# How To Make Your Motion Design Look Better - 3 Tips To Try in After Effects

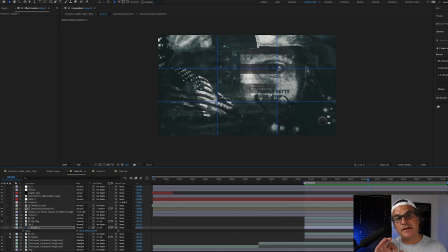Like the rule of thirds is here so that you understand how this works. and then the rule is meant to be broken. So I have the text here and now I could, uh, you know, easily move the text like up in here, uh, and then, you know, invert it, make it white so we can see it better. Um, it's, it could work up in there just as well, right?
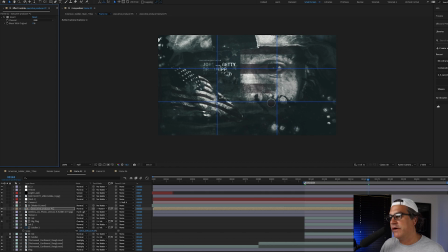It's, it's very easy. It's, it's powerful there. It's powerful, uh, down in here. Uh, if I wanted to kind of align a little bit more down here, you know, it looks pretty good like that too.
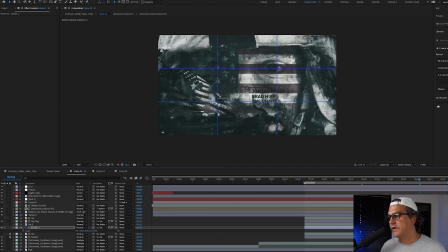I just need to watch the, um, the mat happening right there, but you can see I'm using three different points here. Actually all four points. I is here. I is here. Flag comes across this point and the text sits on this point here. And I'm utilizing the rule of thirds to make this composition really stand out. Now, tip number three is to use fluid motion, organic motion, not, not like mechanical, like rigid movement. And I'll sometimes, sometimes there is a time and place for that type of movement. But for the most part in my cinematic motion design is what I call my type of work. I use very slow, methodical camera movements. I think of like the camera, like if I was using a real world camera on this, how would that camera, if you think about a cinematic movie, right? The camera doesn't typically fly all around. It's a push in, it's a pull out, it's a side to side movement. It's very fluid, right? And I try to use that same type of movement in my motion design work.
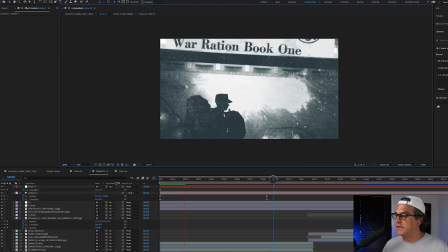So you're going to see here, this is, it's a camera that's pulling back, right?
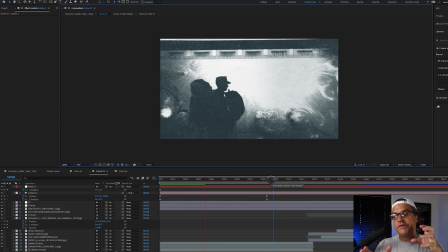The camera is pulling back, but as it's pulling back, it's also rotating, but it's a very cinematic move, right?
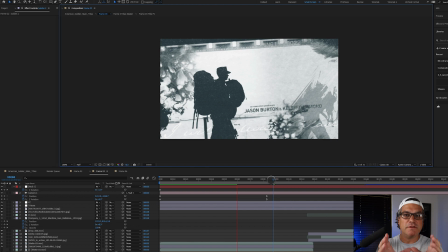It's not like I'm not flying around. Like I see a lot of motion designers, like they have their movements and they just kind of fly all over the screen and they're really fast and there's no easing involved.
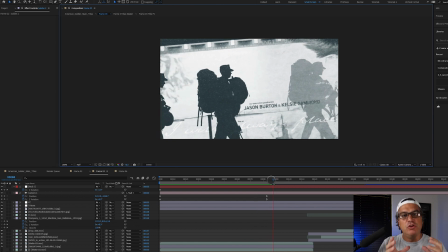So it's really important for me and the style that I teach that you do have fluid movement and you ease in and out of your movements, no jerky movements, no, no rigid movements. And by doing this, it creates a really powerful scene.
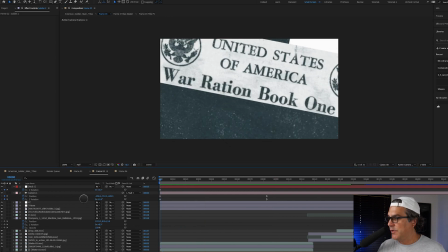So let's preview it here. You can see the keyframes here. So the camera is here and it's,
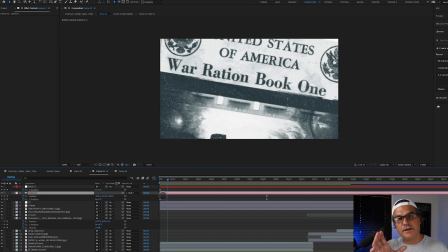the keyframe is starting linear because we're, we're doing a cut into the scene. So I don't need to really ease out of this movement.
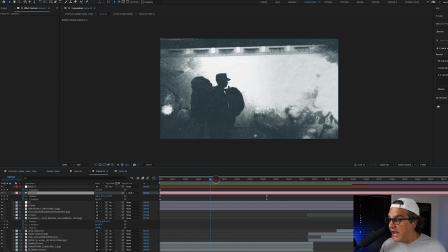I could, if I wanted to, but the, the camera starts fast and then it moves and rotates and it comes to a slow stop here.
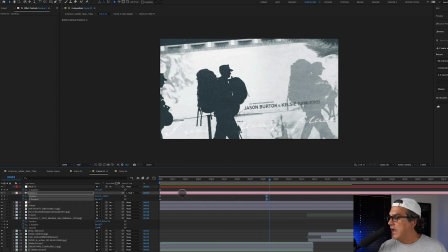And that's what these ease keyframes are. And I'm just using position and rotation.
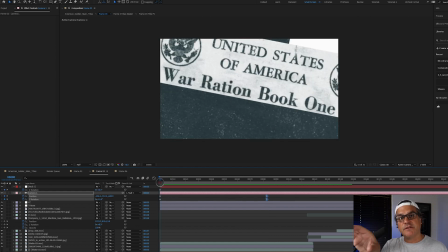That's it, right? So the camera is pushed in, it's pulling back, but as it's pulling back, it's slightly rotating and it's just a really fluid movement.
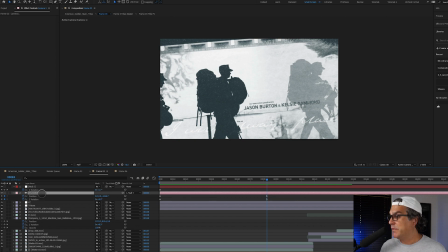Now here's a pro tip for you. And that is I have my camera parented to a null above it, right?
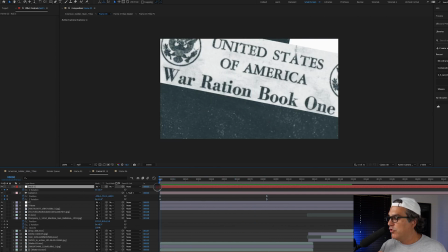And that null, its whole movement is just to do a slight Z rotation.
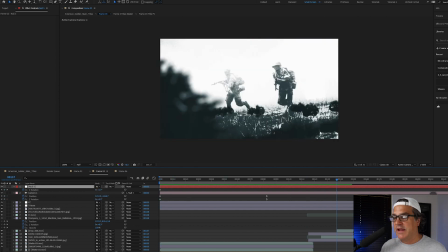So you can see it's at zero here. At the end of the composition, it's at five degrees.
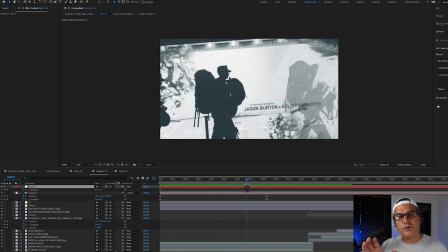So by parenting that camera to that null, it's just adding this extra amount of rotation the entire time. So my camera comes to an end here, but it still continues to do a slight rotation, which you can see here because it's parented to that null.
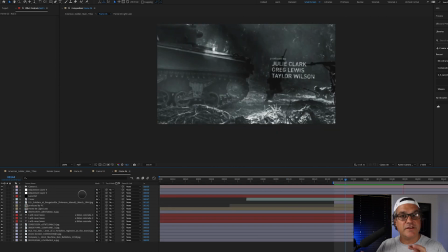So let me show you one more quick example here. So this scene is another example of just a very simple kind of pull back and rotate. It's not parented to a null. There's no secondary motion here. I have a course called After Effects Volume 3 that teaches 3D cameras and lights and layers.
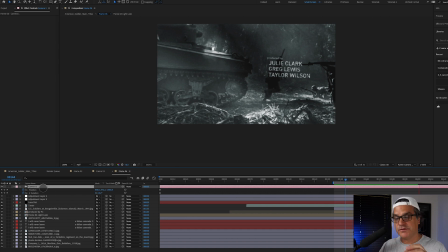And in that course, we go deep into using primary controllers, which is like this camera, and secondary controllers, which is like a camera being parented to a null. But you can see in this example, it's very simple.
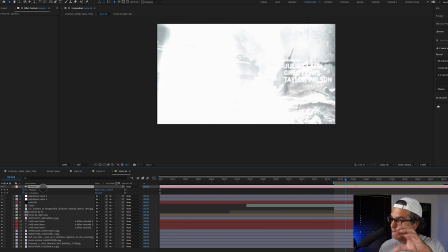It's a position keyframe pulling back and it's a rotation keyframe again.
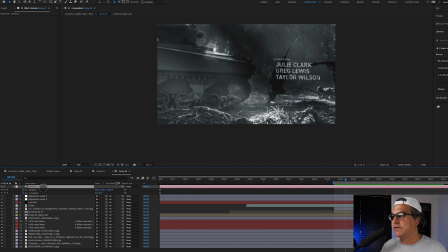And the type is sitting in 3D space to give it some depth. And this is half resolution. So it looks a little bit pixelated just so we can speed through this. But again, you can see it's a very fluid camera movement. It's very cinematic. It's very soft and subtle. And by using that, it just makes it that much more cinematic and powerful.